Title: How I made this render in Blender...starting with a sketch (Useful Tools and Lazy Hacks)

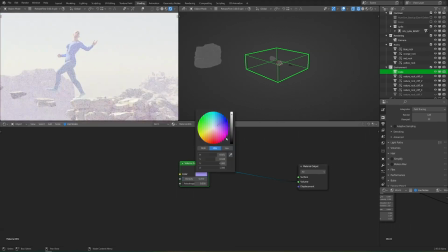(4:00)
I'm sure you've probably seen the Social Dilemma documentary on Netflix, and at this point we're all pretty aware of that particular issue when it comes to social media,
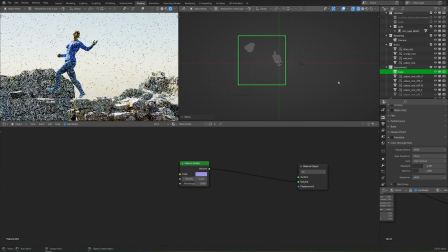(4:07)
but even more broadly speaking, what we consume tends to help define how we experience the world.
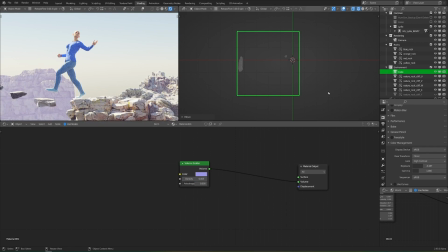(4:12)
And as a side note here, I'm just using a big cube with a volume scatter shader to simulate the atmosphere and make the faraway cliffs feel really far away.
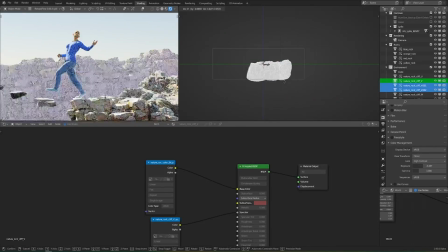(4:21)
But as you'll see as I continue working on the scene and adding the different objects that contribute to this story,
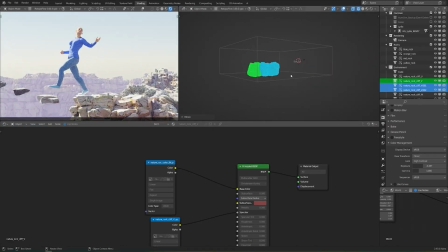(4:26)
this person is walking straight off a cliff and onto these magical floating rocks.
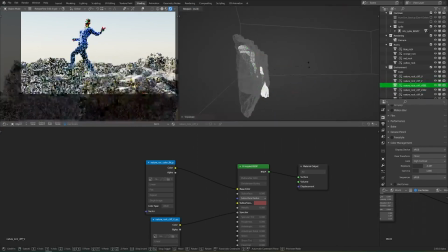(4:31)
And it's up to the viewer to decide whether the magical elements in this shot,
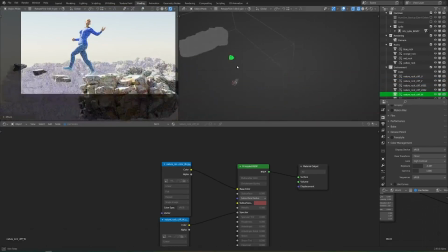(4:35)
which will end up being everything that's surrounded by a blue magical glow, is actual magic that's been created by her based on whatever she's listening to,
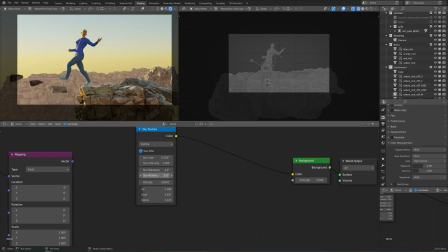(4:43)
and she's actually changing the world around her as she goes. Or, all the elements that appear to be magical are only in her imagination, which would suddenly make this render really scary.
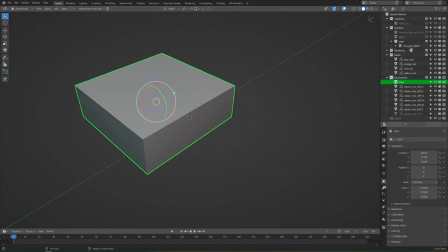(4:52)
I definitely don't think that this is an obvious story, and that's probably a good thing because it's for an advertisement,
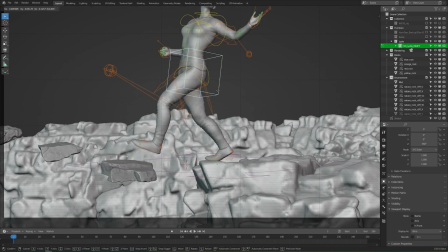(4:58)
but it at least gave me something interesting to work towards, and something that could guide all of my decisions as I go.
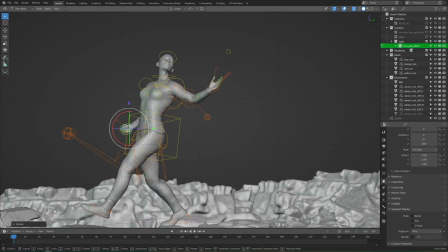(5:04)
I just really liked the idea of creating a picture where the meaning and the emotion of it completely flips depending on somebody's opinion.
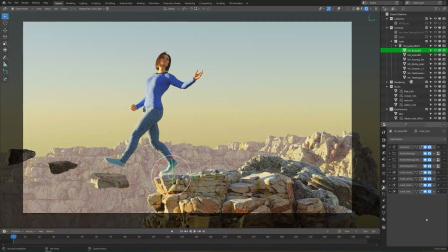(5:12)
That definitely fits the overall theme. But to be honest, creating it in that way was mostly for my own personal enjoyment, and it made me excited to work on the render.
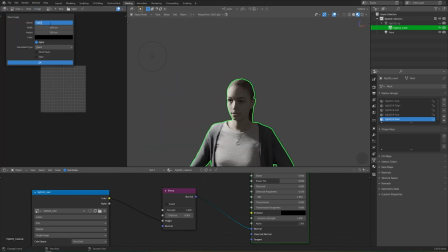(5:20)
I don't know if it contributed to the end result a whole lot,
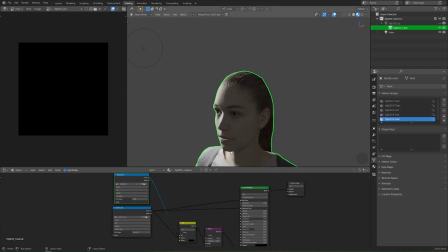(5:23)
but I definitely appreciate Jonathan and Matthew at the blender market humoring me and allowing me to create whatever I think is interesting.
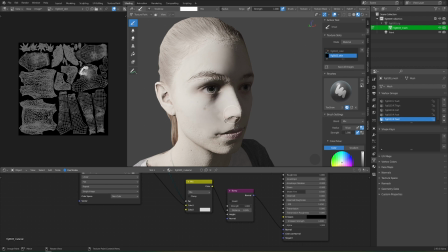(5:31)
Now back to the technical stuff.
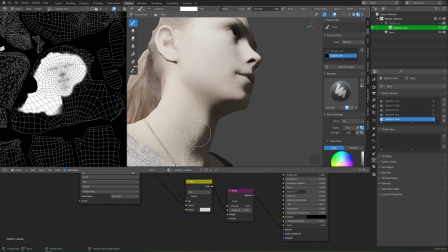(5:33)
You'll remember me talking about how the human that I'd created with the human generator was just a little bit too basic and I wanted more natural complexity.
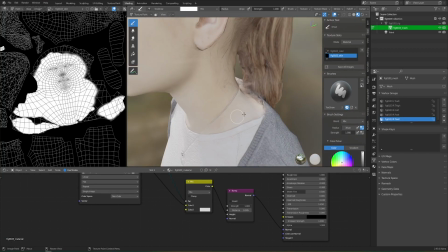(5:41)
Well that's where a 3d scan works really well. The downside of a 3d scan of course is that there's often a ton of cleanup work that needs to happen.
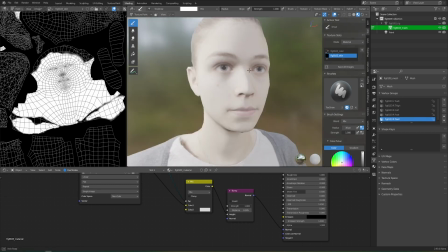(5:48)
In this particular shot you'll see me painting on where her skin is and just creating a mask and I'm going
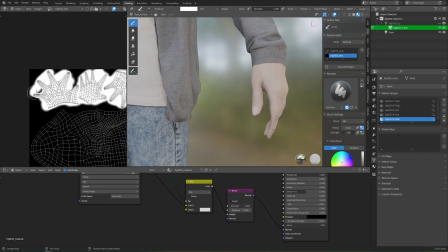(5:53)
to use that for the subsurface scattering so that she doesn't reflect light like a rock statue.
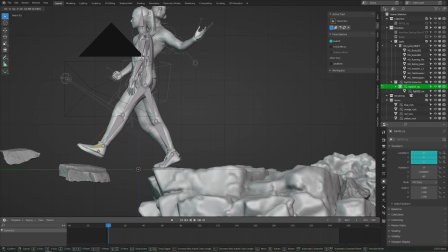(5:59)
The nice thing is that this scan actually came already rigged which is really great and I think that's one of the big pros of the blender
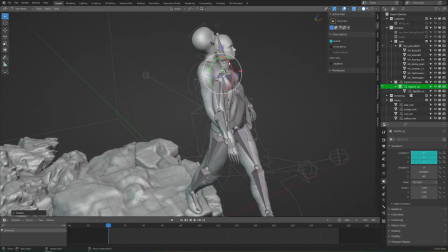(6:05)
market is that things are already made for blender and I didn't really have to do any importing or anything like that though I did find that the
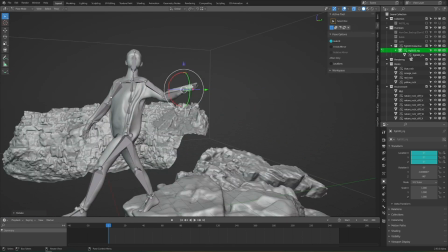(6:12)
rig was a little bit limited so you'll see me in a second use auto rig pro to kind of redo it and make it more to what I was looking
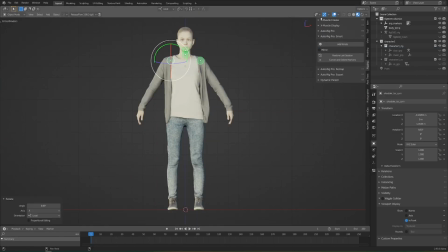(6:19)
for I just needed more control over the arms and the hands I'm pretty sure I've talked about auto rig pro before so I don't really need to get into it here but you basically just set up these points and click rig and it works really well though I didn't notice at this point that the fingers were slightly off,
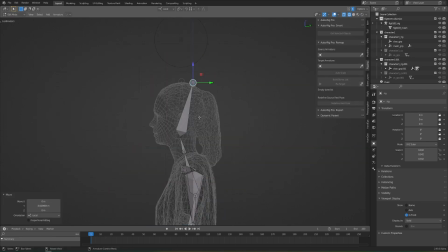(6:36)
just like the rotation of the fingers.
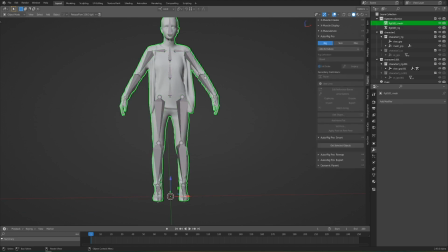(6:37)
It's cool that it automatically detects where the fingers are and rigs them for you, so you don't even have to place points for the fingers, it just kind of guesses based on the shape of the mesh,
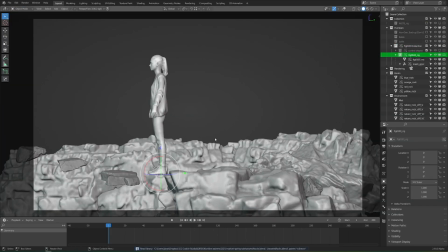(6:45)
which is awesome. But they were slightly off, and so that will cause problems a little bit later,
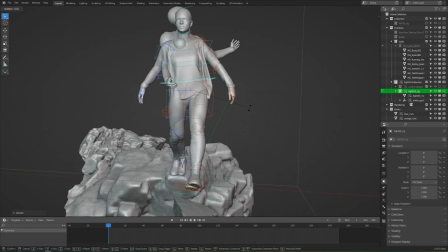(6:50)
but I managed just to kind of obscure the issue and hide it, which is in true CG fashion.
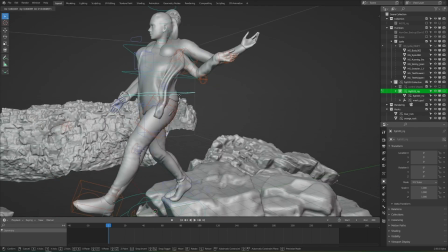(6:57)
As with usual, in these types of static 3D scenes, I'm more concerned about speed than I am about complete accuracy.
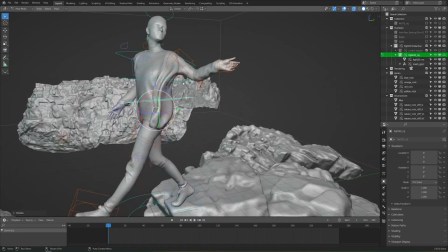(7:05)
Yes, it's definitely ideal to do everything perfectly, but not if it makes you miss a deadline.
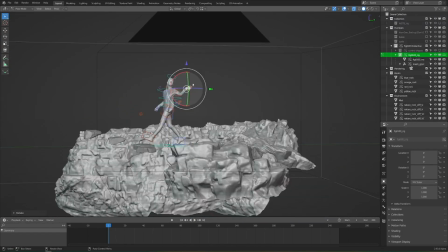(7:09)
So you have to know where to cut corners, because you'll probably always have to cut some, at least until you get good enough to do everything right on the first try, and I am not there yet.
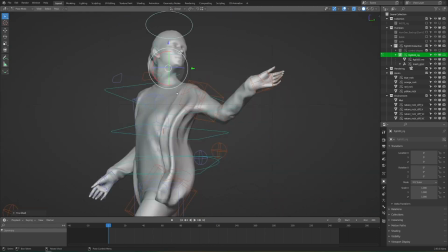(7:18)
So here I'm just trying to take the new model and match the pose that I had previously, because I really liked that pose, but it's definitely taking some time. Now I'm not worrying too much about how her clothes are bending a little bit incorrectly.
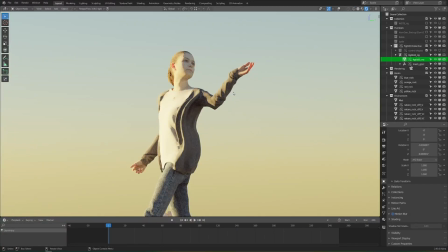(7:29)
You can see the sweatshirt is bulging out a little bit, where it should fall straight down due to gravity, but we can fix that a little bit later.
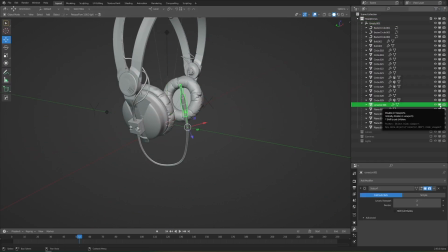(7:35)
Right now I'm mostly just concerned with the overall pose.
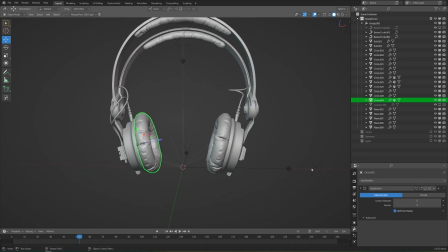(7:38)
But it's never good to spend too much time on only one thing and neglect the rest of the scene, so here I'm going around and adding more assets.
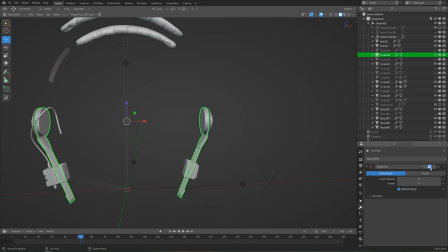(7:46)
Here's a really good pair of headphones that I found, and the model is awesome, but it's also incredibly detailed.
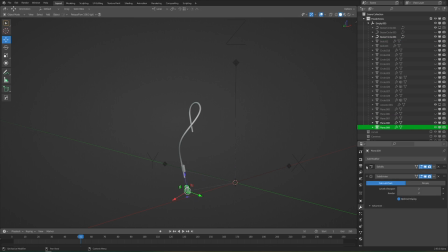(7:52)
So I need to go through the blend file and just simplify it a bit, turn the subdiv levels down and all that stuff,
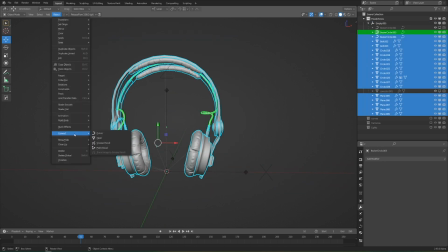(7:57)
and figure out how I'm going to want to get this on her head. because as it is now they're just not going to fit over top.